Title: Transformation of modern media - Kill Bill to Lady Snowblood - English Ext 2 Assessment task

I decided O-Ren's not just going to be Japanese. She's going to be half Japanese, half Chinese, Asian American. And she's still going to rule the crime world in Tokyo. She will still be the queen of crime in Tokyo.
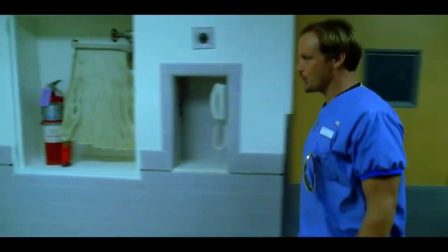Kill Bill is considered a postmodern text influenced by modern ideas of empowerment, whilst Lady Snowblood is an exploitation film focused in the past.
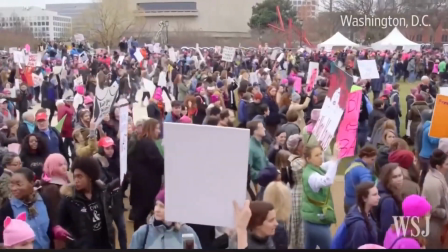Though both films were created during a time where feminist ideals were evolving in society.
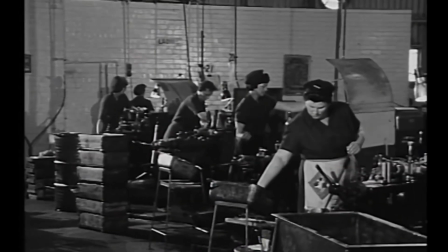Lady Snowblood during an age where women were taking on more jobs outside the home,
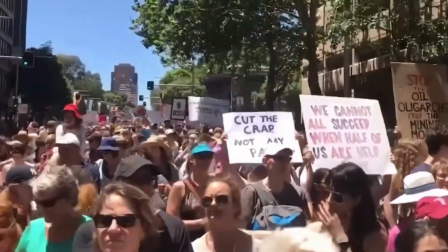and Kill Bill during the emergence of modern feminism, where the freedom of women in society was beginning to be normalized.
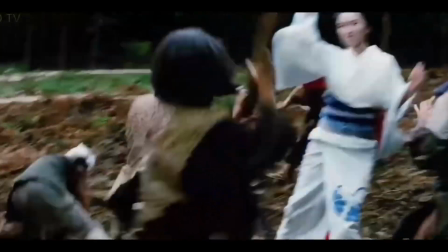The idea of female empowerment is shown through the two characters' skills and determination for revenge.
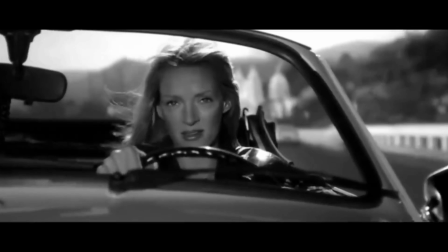Though Kill Bill glamorizes revenge as a path to self-empowerment, When I woke up,
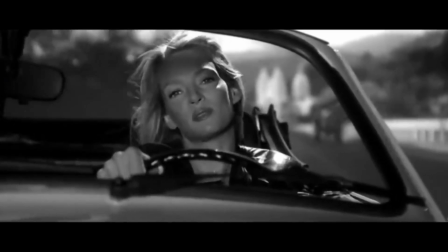I went on what the movie advertisements refer to as a roaring rampage of revenge.
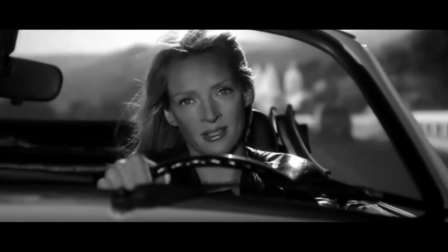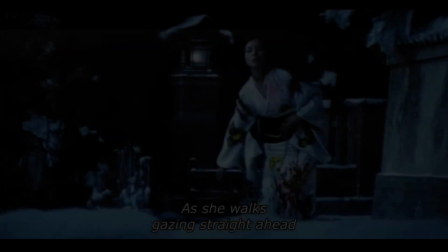satisfaction.
Lady Snowblood portrays it as a consuming force that strips away humanity.
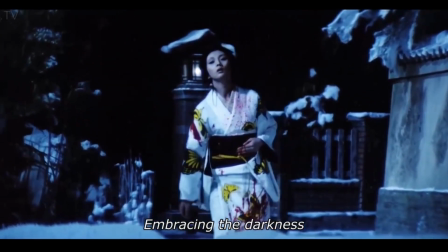This is because revenge is depicted differently in the two different societies.
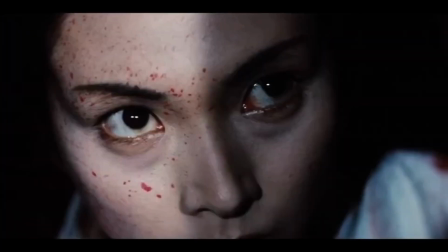Kill Bill sees it as fighting abusive authority figures, while Lady Snowblood portrays an instinctive grudge cultivated in Yuki's mind.
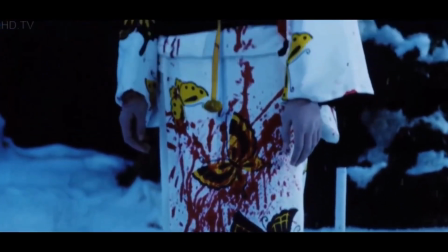One is heroic of sorts, and the other is a downfall, mirroring the societal context of themselves.
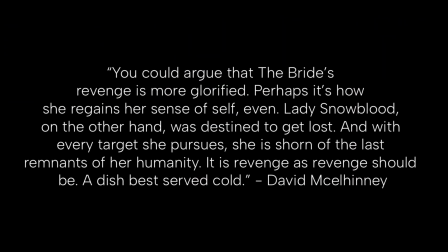In journalist David Marcohini's analysis of the film, he stated, "You could argue that the bride's revenge is more glorified. Perhaps it's how she regains her sense of self.
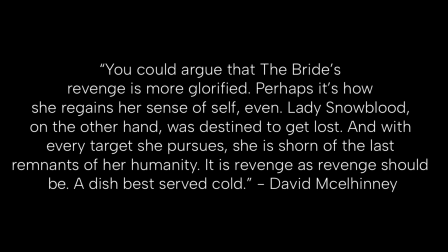Lady Snowblood, on the other hand, was destined to get lost, and with every target she pursues, she is shorn of the last remnants of her humanity. As revenge should be, a dish best served cold." The essence of a Tarantino movie is not the violence, not the action. It's the inside look at the mind and the heart of violent people.
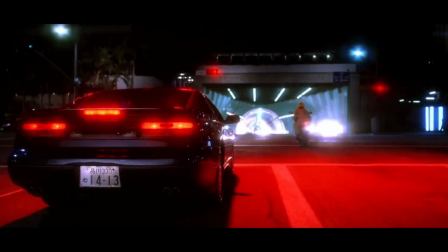Both films have a sense of rebellion to them, standing as something ridiculously out of the ordinary.
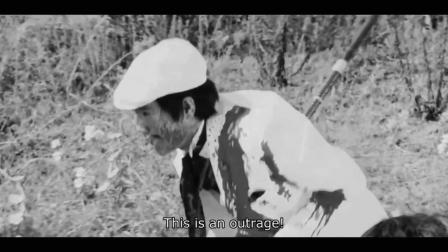This was intentional, as Lady Snowblood was released during the 70s exploitation film era,
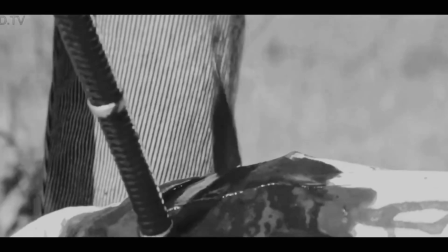aiming to push the boundaries with excessive blood and violence to critique Japan's strict film censorship.
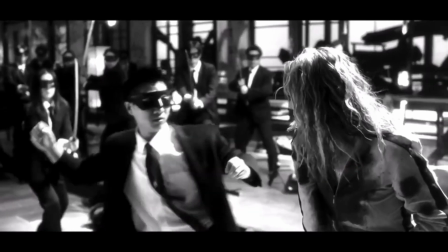Kill Bill mirrored this with its over-the-top blood effects and Japanese martial arts action sequences.
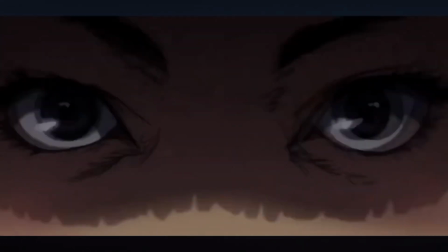A non-linear storyline was also present in both films, revealing backstories through scattered flashbacks, a popular storytelling method from the 70s films.
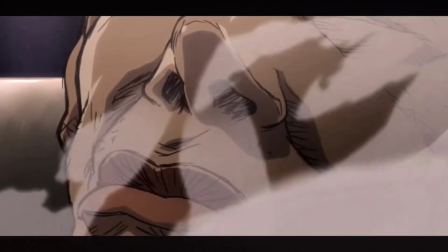Tarantino utilized a Japanese manga style of art style for these flashbacks, to keep a hint of the traditional manga style of its predecessor,
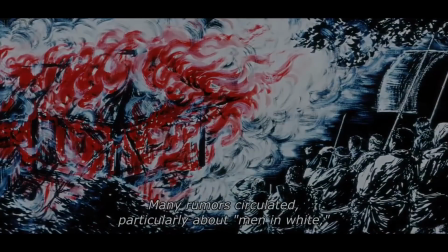with the more modern animation style of the 2000s which was beginning to gain popularity. Lady Snowblood was revolutionary with its feminist ideals.
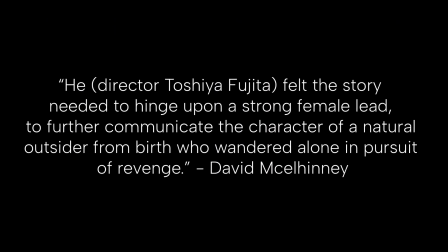David Marcohini states, "He felt the story needed to hinge upon a strong female lead, to further communicate the character of a natural outsider from birth who wandered alone in pursuit of revenge."
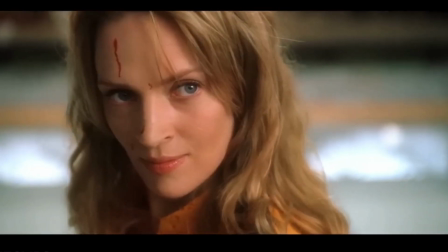It was a clear-cut decision that Kill Bill would represent this in their own character, the bride, although challenging this to further build on the idea of a strong female lead.
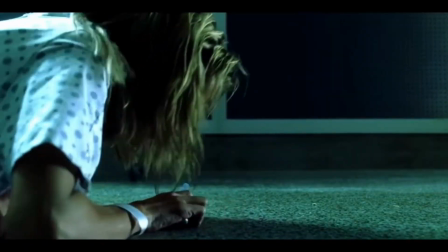The film offers an alternative perspective through modern storytelling, showing the bride's initial lone struggle to survive, before coming out on top and controlling her surroundings. You know, the bride has to really fight to survive.
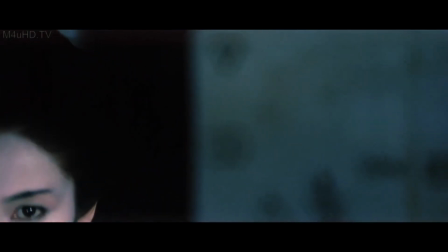Lady Snowblood was a clear influence for the cinematography and dialogue style of Kill Bill, many scenes being a direct copy to reflect its ideas.
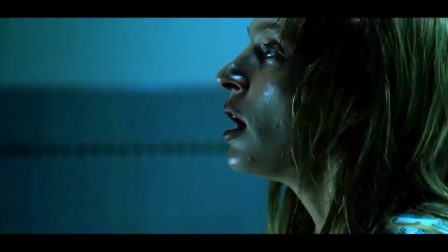The fight for survival is shown through the rich cinematography of the film. The bride, initially confined by the stiff camera, though as the film progresses,
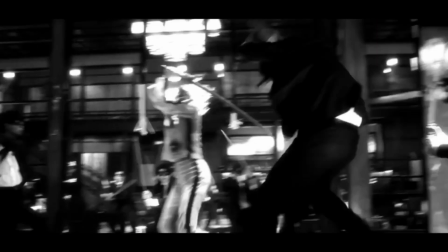the camera begins to move more freely with her during its fast-paced action sequences, showing her regained control.
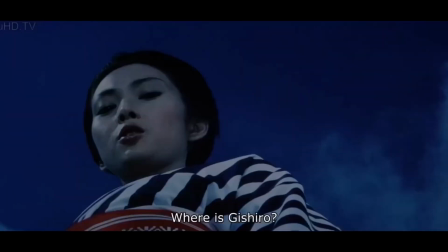Lady Snowblood also uses this technique. In scenes where Yuki is more powerful, the camera sits below her or at her height.
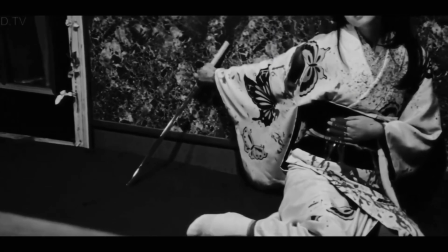But in scenes where she is wounded or disadvantaged, the camera sits above her, belittling her.
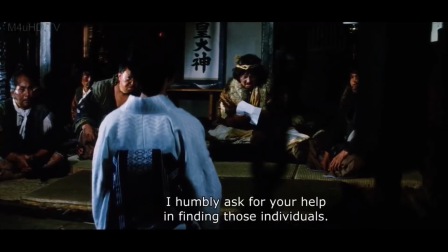あなた様のお力でこの者たちを探していただきとう存じます。
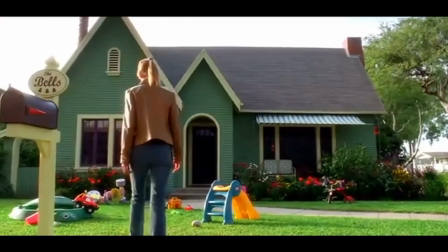The vibrant colors of Kill Bill were used to both enhance the storytelling techniques by utilizing color to represent emotions within the characters in the scenes,
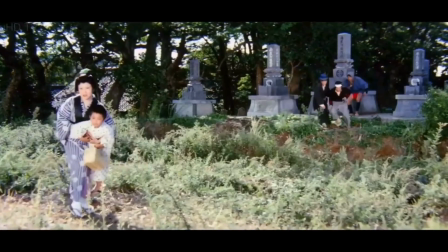also to appear similar to the traditional exploitation films in a 60s Western era film,
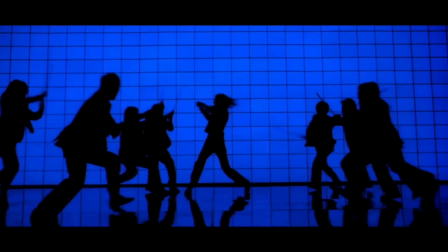which were both known for their saturated colors with their classic film techniques and cameras.